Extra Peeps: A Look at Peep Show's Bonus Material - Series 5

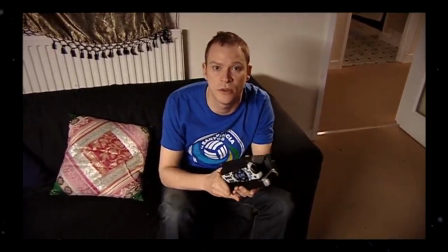[0:00]
So, series 5 of Peep Show now. It's one that often seems to divide opinion, and I think extra-wise it will probably get a few sneers too.
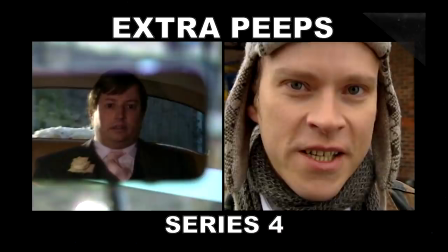[0:06]
I noted in series 4 that the additional material for the DVDs looked like it was moving in a bit of a different direction, in that we were getting a lot less new original material and more reflective looks back at older stuff, or a repurposing of the clips from the episodes from the series at hand, and that's definitely a trend that's continued here.
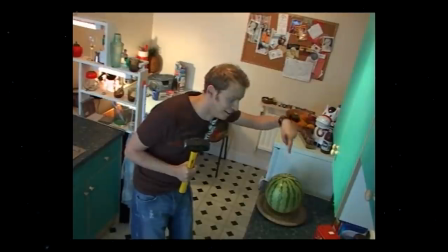[0:21]
No more wholly original episode S segments like we've had in the past, not even a single full episode commentary track, despite having 4 in the previous series.
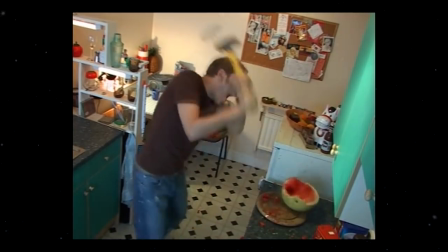[0:30]
It's a shame, really, but I guess I can understand the reasons for not putting in as much effort into the DVDs. Okay, so I've got some good news and some bad news.
Oh shit.
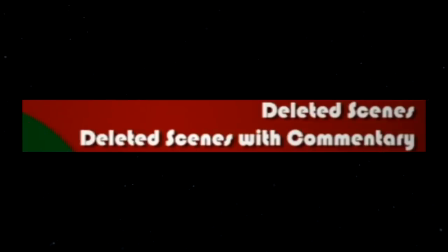[0:41]
The good news is that there are deleted scenes included for Series 5, and even a commentary track for those deleted scenes.
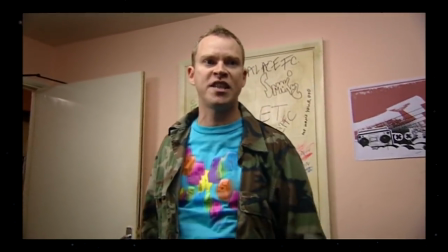[0:47] Hooray.
The bad news is that there are only 2 deleted scenes. Yes, really, 2. Totaling a whopping runtime of 1 minute and 18 seconds.
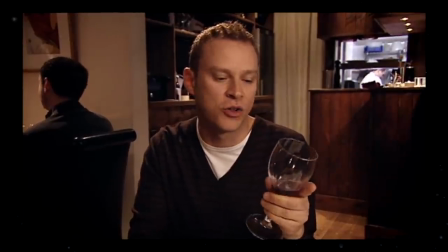[0:57] What? Bye then.
Now, I'm not complaining about getting more Peep Show content, because obviously this stuff is fun to see, but really?
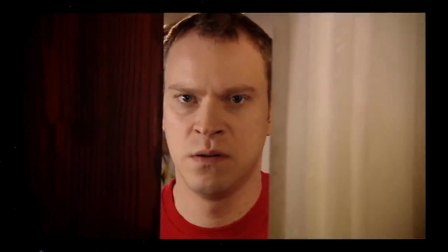[1:04]
2? It's a peculiarly low amount. Kinda makes you wonder why they even bothered including any in the first place.
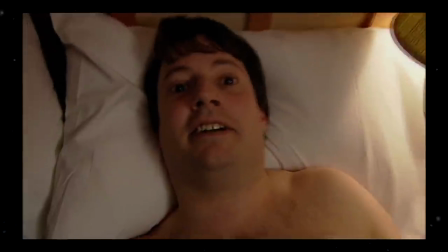[1:10]
You know, undoubtedly there were more than 2 scenes that were cut from the 6th episode, so it's weird that they only included 2 of them.
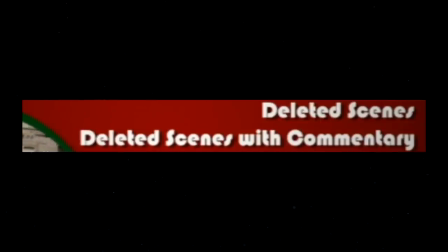[1:16]
Though remember I said that a deleted scenes commentary track is included as well, so indeed, we do get a comically short one that features series producer Phil Clark and producer Izzy Mant.
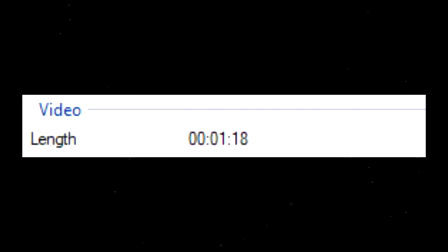[1:25]
A 78 second long commentary track has to be some sort of record, surely.
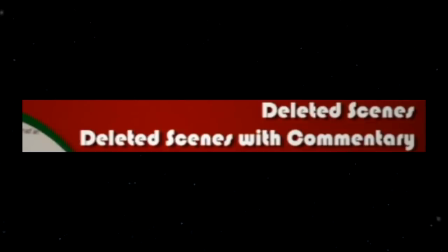[1:30]
In and out of the sound booth in less than 2 minutes, and this is like a properly billed extra that's listed in the menu and everything. It's not some random, undocumented second audio track that nobody is gonna find. How bizarre.
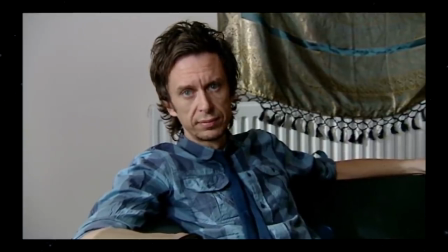[1:41] It's sort of hard to be creative in that when you're really hungry.
But yes, 2 deleted scenes, one from episode 2 Spin War and one from episode 3 Jeremy's Broke.
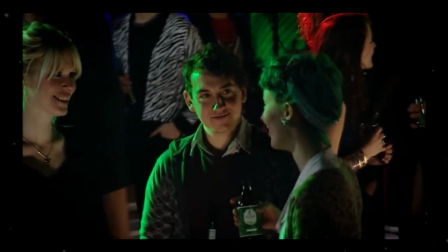[1:49]
The one from Spin War is an extra moment from the time that Mark and Dobby find Sophie throwing up at the fuck bunker.
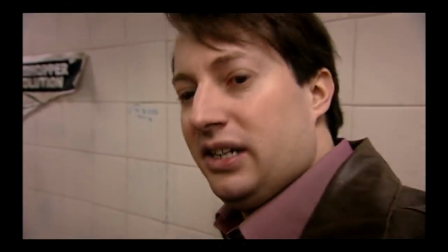[1:55]
In the complete episode, we cut straight from Mark helping Sophie out of the bathroom to being outside with Jez, Hans, Ian and Barney. But here a moment is included in which Sophie interacts with Jez while he's stalling for time on stage.
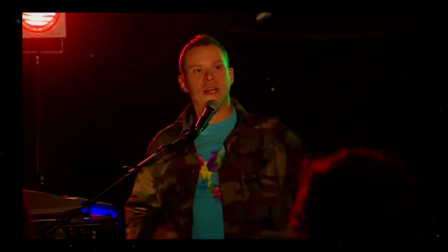[2:06] Now I want all the ladies in the house on this side of the imaginary line to say, oh yeah!
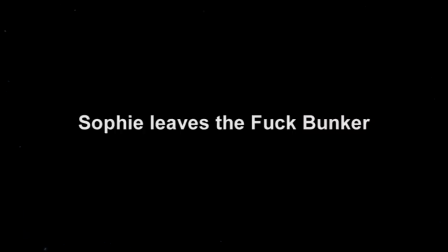[2:15] It is what it is, really.
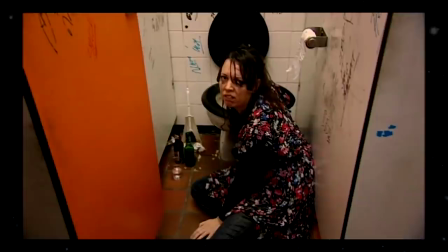[2:17]
In the commentary for this scene, they state that this moment was Olivia Colman's idea, and she ad-libbed it because she thought it'd be funny if Sophie to be somewhere in the crowd responding to Jez.
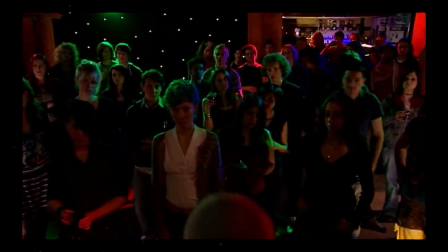[2:25] And it was a sort of ad-lib moment from Olivia, who plays Sophie. Yes.
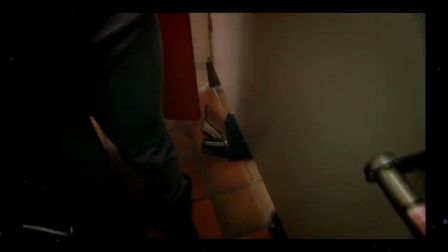[2:29]
And yeah, it's alright, but you can kind of tell that this wasn't something that was planned out too much in advance, because it doesn't really make sense time-wise with this part of the episode.
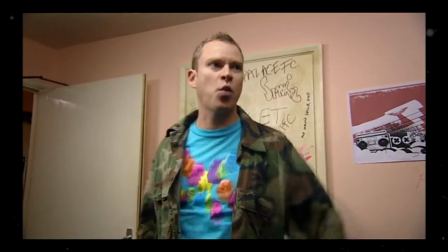[2:37]
Like, if Jess is still on stage and Hans and Barney are still backstage at the moment Sophie and Mark are leaving, how could they all be out there waiting for her?
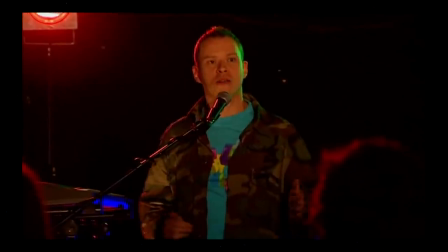[2:45]
So yeah, I don't think it's really a surprise that this one was cut out, as it's not overly funny and it doesn't really flow with the rest of the structure of the episode.
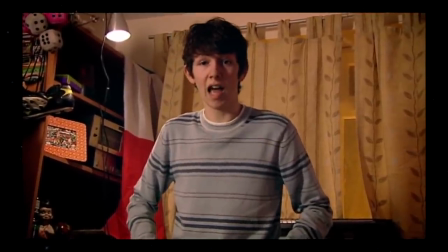[2:51] Oh yeah!
But that scene was only 18-ish seconds of the 78 seconds, the one from Jeremy's Broke is a whole lot more meaty.
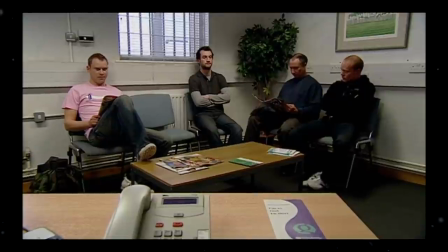[3:00]
It's a bit in which Jeremy returns to the sperm clinic for a second time, now even more desperate for money.
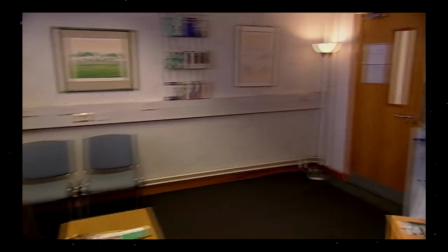[3:06] Oh, this is the life running on empty. This is what Kerouac and Gandhi and Hugh Fearnley Whittingstall and all those great guys are on about.
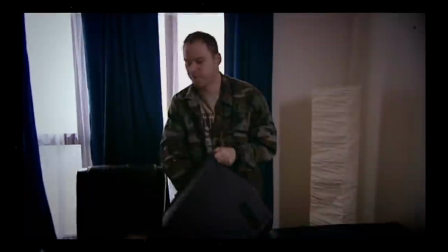[3:13]
Given the clothes he's wearing, I think it's safe to assume that he goes here after not being able to sleep because of Saz and the Australians laughing.
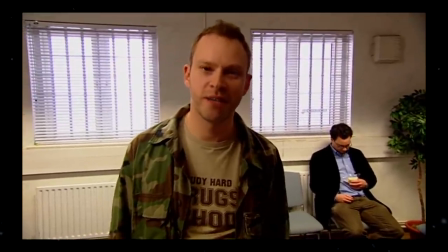[3:20] I'm here to make another deposit at the sticky bank account. I'm afraid it's no more than one donation per week.
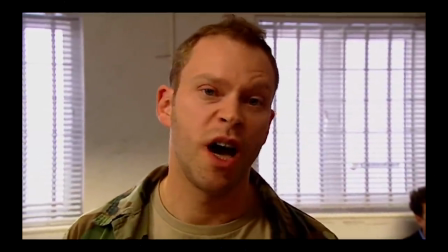[3:26] Okay, look, let's negotiate. I can knock some out at half price. Call it a tenner a pop.
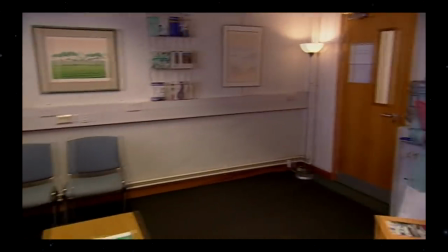[3:31]
I think this bit is really good. Like, Jess is actually using the term sticky bank account seriously and then tries to haggle over semen prices.
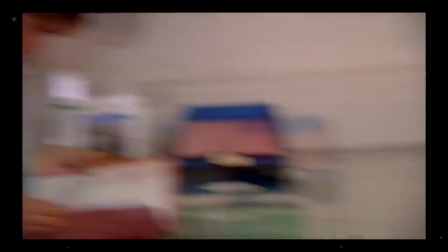[3:39] Throwing away the chance to create a master race. I hope she realises that.
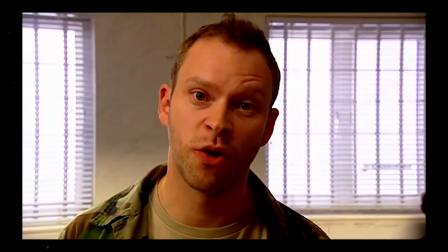[3:43]
He's got the stubble he has in the second half of Jeremy's Broke too, and I think it does a great job at making Jess look like he's run down. I like that such a small difference in his appearance can make you see him quite a lot differently.
Only wish I didn't feel so incredibly hungry.
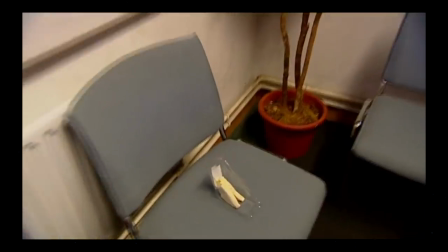[3:55] Look, I need to eat.
He's so desperately hungry that he then eats half a half-eaten sandwich that one of his feckless cum-shedder brethren had left behind.
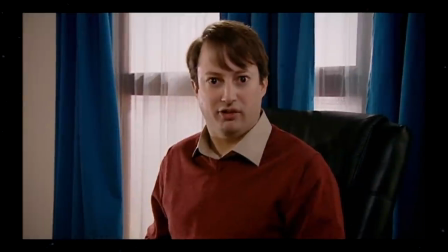[4:03]
I also like the contrast between here and at the start of the episode.